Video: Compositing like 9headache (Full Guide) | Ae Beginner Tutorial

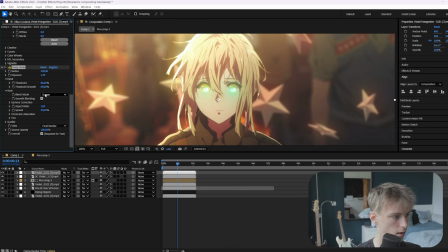(8:16)
The radius, just like a normal value. And make sure this smooth blending is also enabled. And then also make sure you enable this effect here, the smooth blending, just so it's not as harsh.
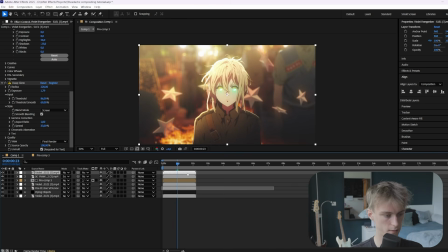(8:28)
Alright, so after you've done this, we can move on to the color grading. So you want to hold Ctrl Alt plus Y to create an adjustment layer.
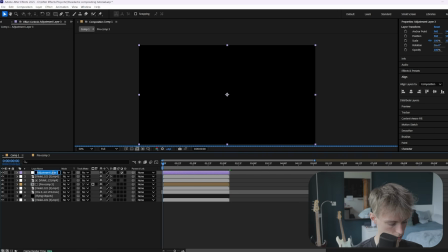(8:35)
And this is going to be our color grading layer. So let's call it CG. And then we're honestly going straight to the lux effect.
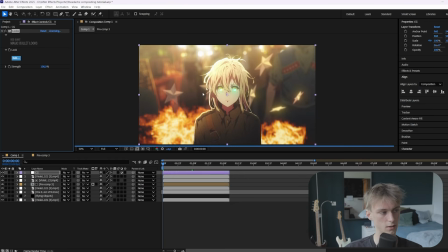(8:42)
If you're using multiple clips, then I'd recommend using a lumetri color to make them all kind of like neutral. So make sure there are no clips that are overly exposed or have too much contrast in them. So they're all kind of neutral. Also clips that are too saturated, you want to desaturate them a little. But for this clip, we only got one, so we're going straight to lux and then just click edit.
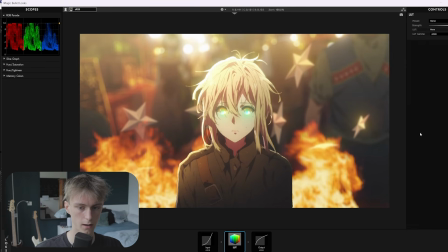(9:01)
Okay, so the first thing we want to do is add a LUT. I got a LUT pack, you can check it out on my shop. There's like a link in the description down below.
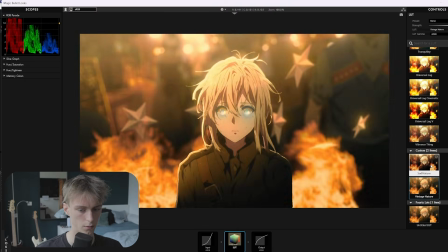(9:09)
So we're going to use one of those. Alright, so this one looks really good actually. I like the contrast on this one, but let's just use this one and then add the contrast ourselves.
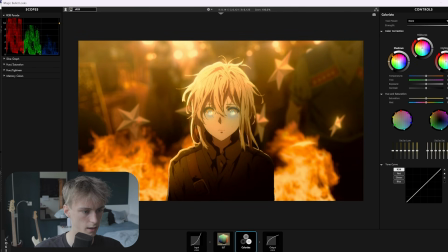(9:19)
So for shadows, we can make it even more red like this. And then we're just going to keep the aura to neutral, because as you'll see, if you change them around, it will just create something very muddy. Yeah, I'm just going to keep it neutral. Then the temperature, we're going to make it a little colder.
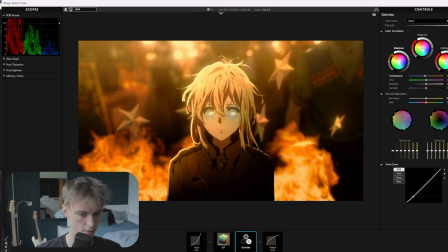(9:35)
And then we're going to add some contrast here. So move this down and then move this one a little bit more up. Alright, then here we can change around the colors. So orange, obviously we want to keep it. We can make it more red or more yellow. But in this case, I just want to keep it nicely in between.
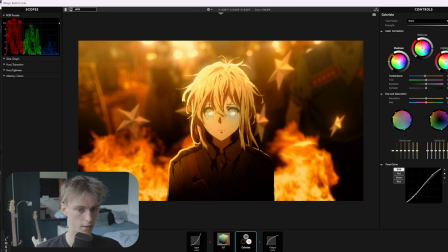(9:51)
And then the red, I actually want to make it a little more pink and then just boost it a little like this. Right, then we'll remove the pink.
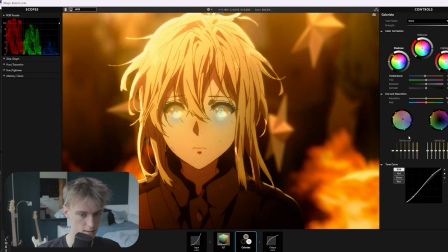(9:58)
We'll keep the purple because there's a little bit of that in the eyes. And then we'll just move the blue a little bit more to the light blue.
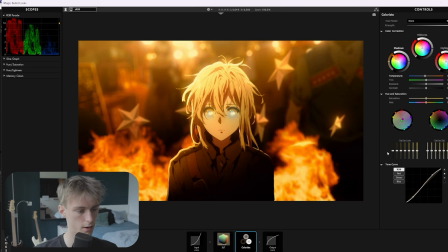(10:05)
And then the green, we can just remove it too because there's not any of it. And then a very important thing is to desaturate everything in the complete blacks. And then just desaturate it a little bit in the highlights. So if you do it too much, you'll notice it in the hair, for example. So you just want to do it a little bit like this. Alright, then the next thing is to add optical diffusion.
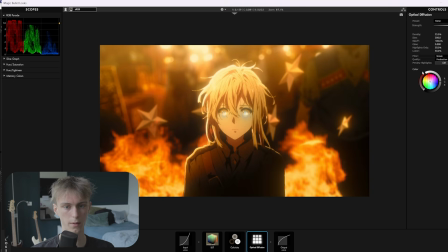(10:22)
And then for this, you probably already know my method. I just boost up everything and then just make the highlights only like 95 and then just lower it again so you can just see what you're working with.
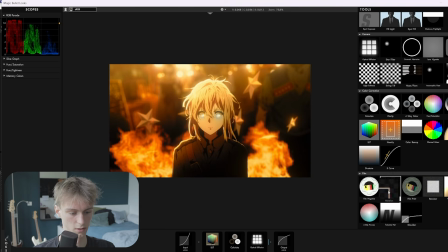(10:33)
Then as you can see, you can create a little bit of a glow here. Alright, then you want to add some halation, which will just give like this red glow around the edges.
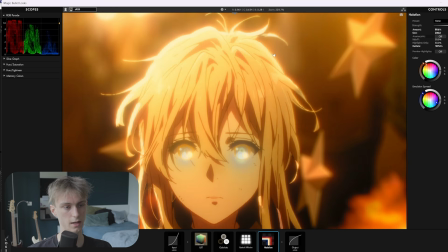(10:41)
So again, just boost everything up and then just decrease it until you're happy with the result.
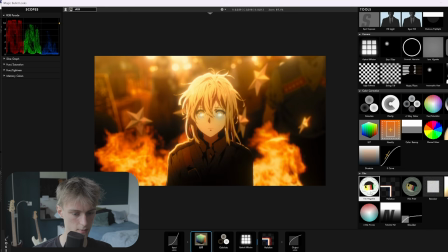(10:46)
Alright, and then a final thing, which I like to do sometimes, is to add a film negative before everything.
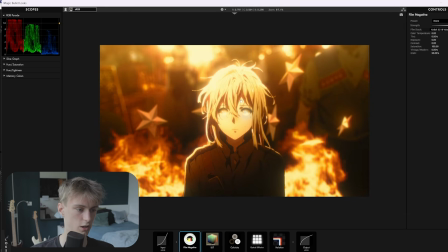(10:51)
And then this can just change around the entire scene completely. So for example, this is a little bit too extreme, but if you select a different camera type, it will just give like a completely different vibe sometimes.
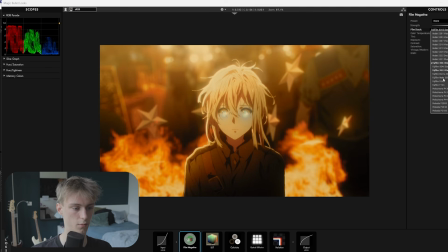(11:02)
So you can experiment with this. Some camera types will look like really bad, for example this one, but you'll notice it immediately.
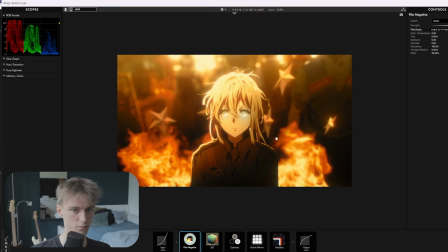(11:10)
So for example, this one gives like a really nostalgic vibe. So maybe this one, as you can see, if you disable it, this is without it.
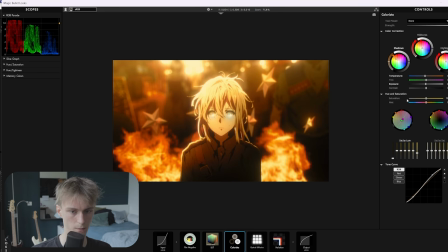(11:16)
And honestly, if we enable it, it looks like a little bit better in my opinion. Maybe we want to just remove some of the contrast like this.
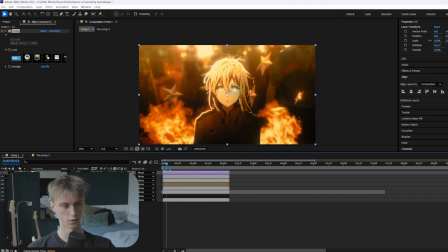(11:25)
Alright, and now we can just press enter. Alright, so now as you can see, we've made a beautiful composition with primarily the color orange, which leans a lot towards the style. So yeah, this is how you composite like 9headache. Hopefully you've learned a lot, and if you did, make sure to subscribe. And if you want me to help you even more with After Effects, then make sure to click on the first link in the description down below. Alright, bye bye.